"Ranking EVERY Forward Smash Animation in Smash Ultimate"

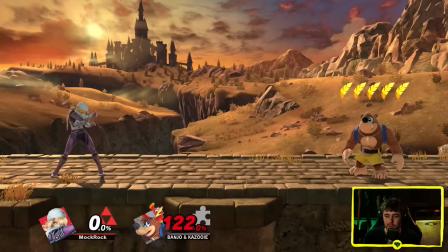But once you actually let it go, eh, I'm not in love with it. And then when you actually connect with it, like, it feels all right.
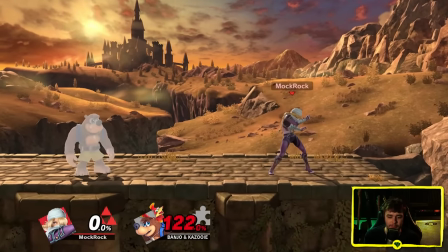It's not supposed to be the most satisfying forward smash in the world to land, as I acknowledged earlier.
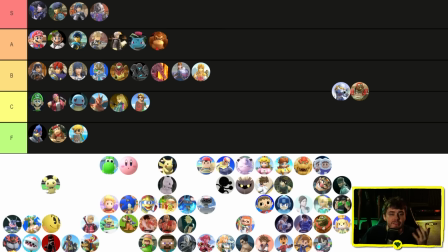That's okay. But am I supposed to praise it for doing a good job feeling limp? Also, considering that this is supposed to be one of her, you know, big acrobatic moves that shows off how agile she is. I don't think it's anything particularly impressive. So, C tier. Ganondorf. Love that he's finally using the sword.
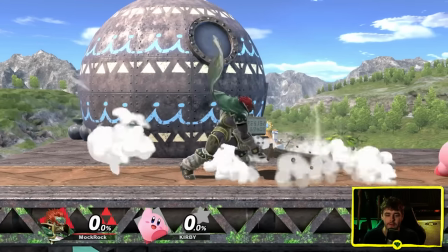Love the sense of impact that this thing has. Love the arc of the sword. Love the particle effects.
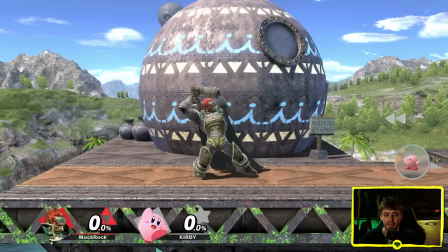Love basically everything about it.
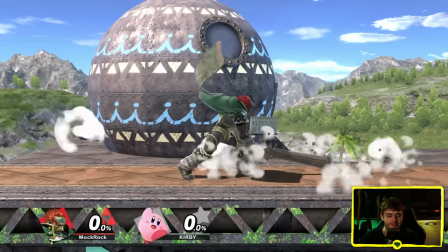Don't love that it's an Ike ripoff. that is my one major criticism of this move you know like the chamber animation is essentially identical
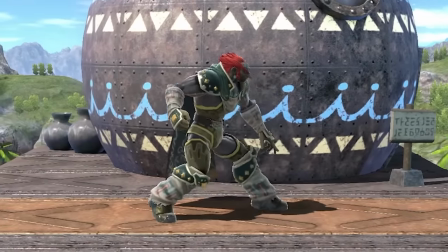he does have even a little bit more heft behind it because he stomps his foot at the same time that's kind of cool connecting with it like of course
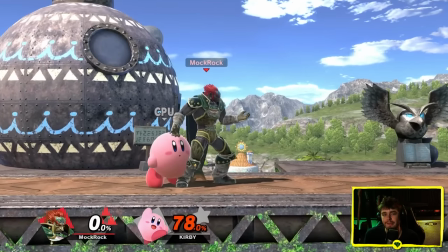it feels fantastic this thing immediately became a fan favorite i will say this might be a heavy enough hit to deserve like a stronger sound effect than the
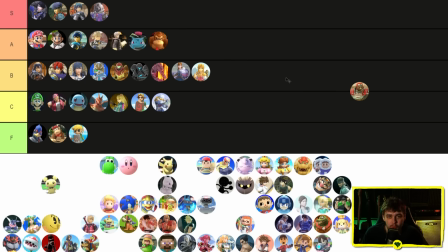generic blade slash sound but still pretty close to everything about this move works really well for me except for the fact that it's a rip-off of an existing one that I've already put in S tier so I don't think it can join it up in S tier. This honestly makes me a little bit sad to have to do it. I love Ganondorf's forward smash but it's a knock against it.
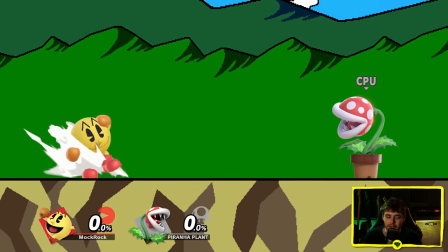Pac-Man. Pac-Man was always going to have like a little bit of a grab bag moveset. Using the ghosts, one of his most iconic elements for his smash attacks, that was a really good call.
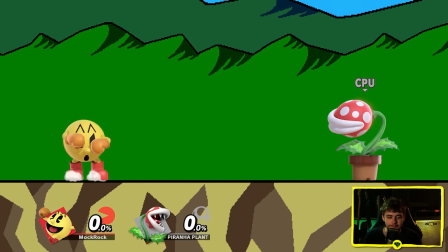I like this a lot. They don't rotate through because he uses a different ghost for each smash attack and it's a dedicated one.
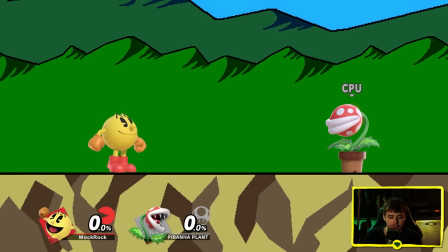I'm not up to snuff on my Pac-Man lore. Maybe there's some reason particular ghosts were chosen for particular attacks but in any case the forward smash the most aggressive one is the red one which
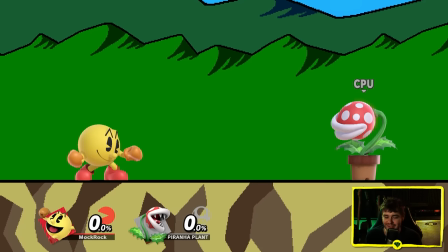intentional or not i think works well forward smashes tend to be you know the most hail mary just go for it kind of move in a character's kit a lot of the time notably though that's not especially true for pac-man as forward smash is kind of busted i like the animation as well with that little
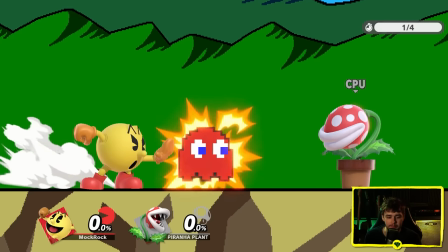flourish behind it like you've activated my trap card pac-man goes in s tier for me this was a great way to use
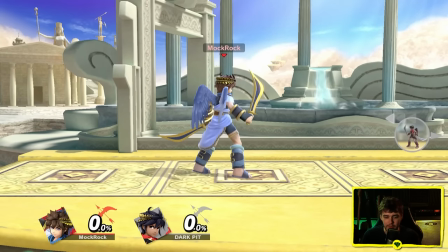the characters Pit and dark pit. The pits have this interesting property where their idle stance actually changes a bit depending on the last move they used so here you can see he's
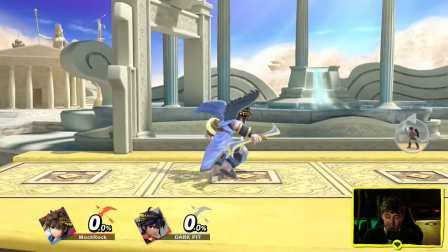got the split swords but if I use his neutral air where he treats it as a saw blade you can see that it works like a saw
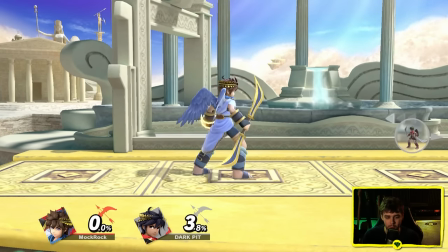blade and then if I fire his bow now it works like a bow so all their animations need to account for that.
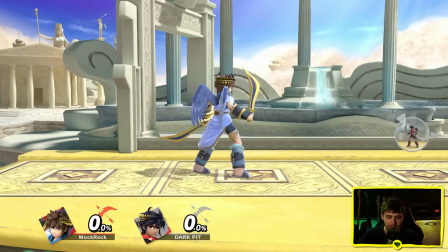I don't know if they really do too much with it he mostly just snaps into position anyways but it's still a cool detail. Forward smash in particular starts off with the bow split and then it ends with the bow conjoined again.
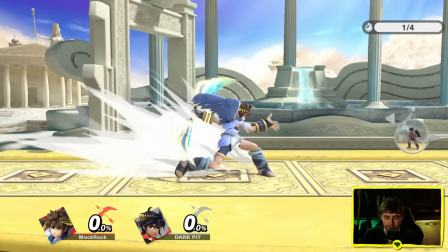So you can see here the first slash has them apart and then for the second hit he conjoins the bow in honestly
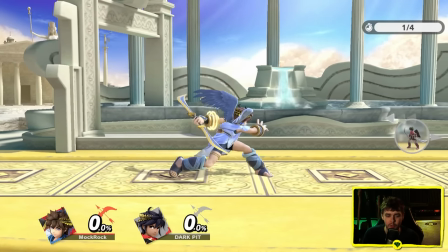a very smooth motion for the second more impactful hit where the bow has more mass behind it.
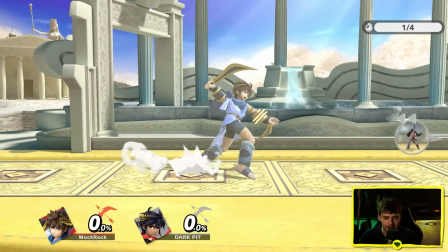You can see it pretty clearly in the chamber animation.
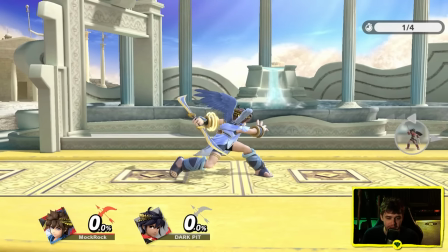I feel like he could be reeling back a little bit more in this one but it does need to be very very fast so I kind of get it and the final hit actually feels pretty impactful for a multi-hit.
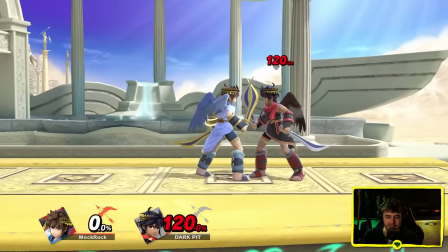In terms of impact it's not the most impactful forward smash in the entire world but
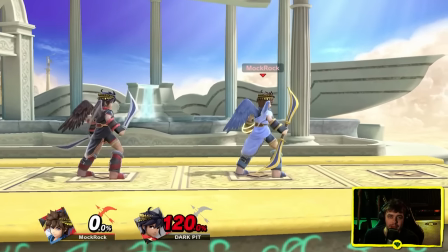considering it's a multi-hit and it's also tied for the fastest forward smash in the game, so they need to cram a lot of information into very few frames,
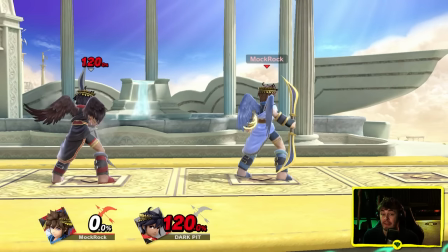I think it comes across pretty well. I don't love the Kid Icarus Uprising sound design they're using here, but it is what it is.
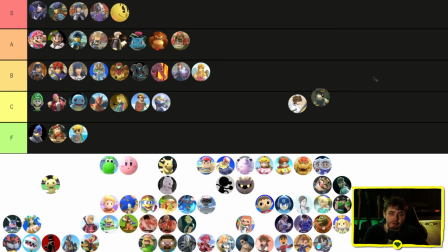So I'll say these attacks actually have some interesting details behind them if you're looking at them closer. From a more just general gameplay sense, though, they're not especially memorable. More memorable than some sword moves because of the multi-hit nature with a double sword slash sword staff design, which is a concept I really like, even if I honestly wish that sometimes it was taken a little bit further on them. so B tier for Pit and Dark Pit.
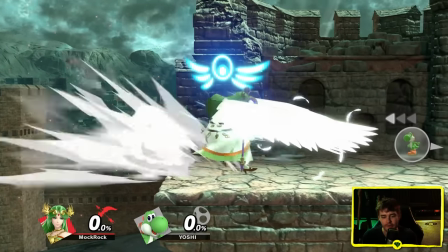Wind down Kid Icarus with Palutena. The wing attack is kind of a cool concept for this sort of character and it also ties into her giving Pit the ability to fly and I like this extra bit of visual continuity
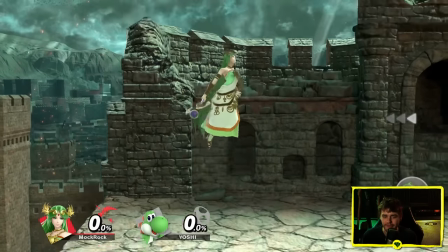she's got all across her design where her attacks that are more standard don't have any extra flourishes on them
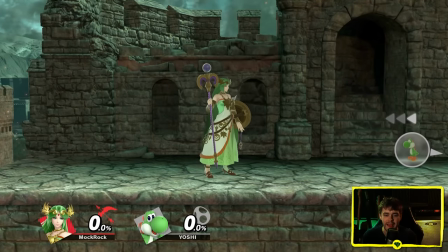but then everything that I guess is a little bit more goddessy has that additional payload thing behind her.
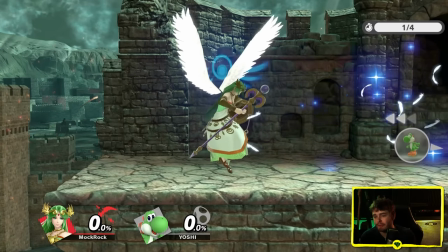That's neat. Has a good flow to it and if you look at those feather particle effects those are really nice.
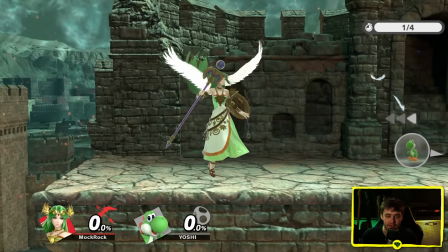I like those. One big issue I have with this though. Look at the stubby almost wings in this chamber animation.
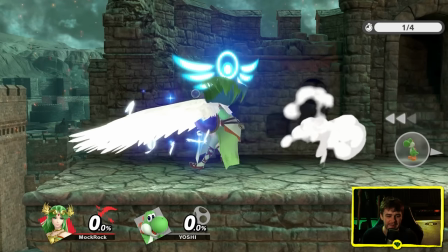That is hideous. They look like little mutated stubs sticking out of her back. I think they should just be made out of like the blue magical energy before they fully materialize.
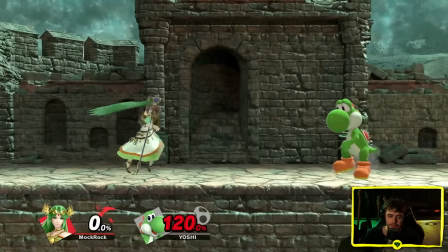That would completely solve this. Impact feels pretty good.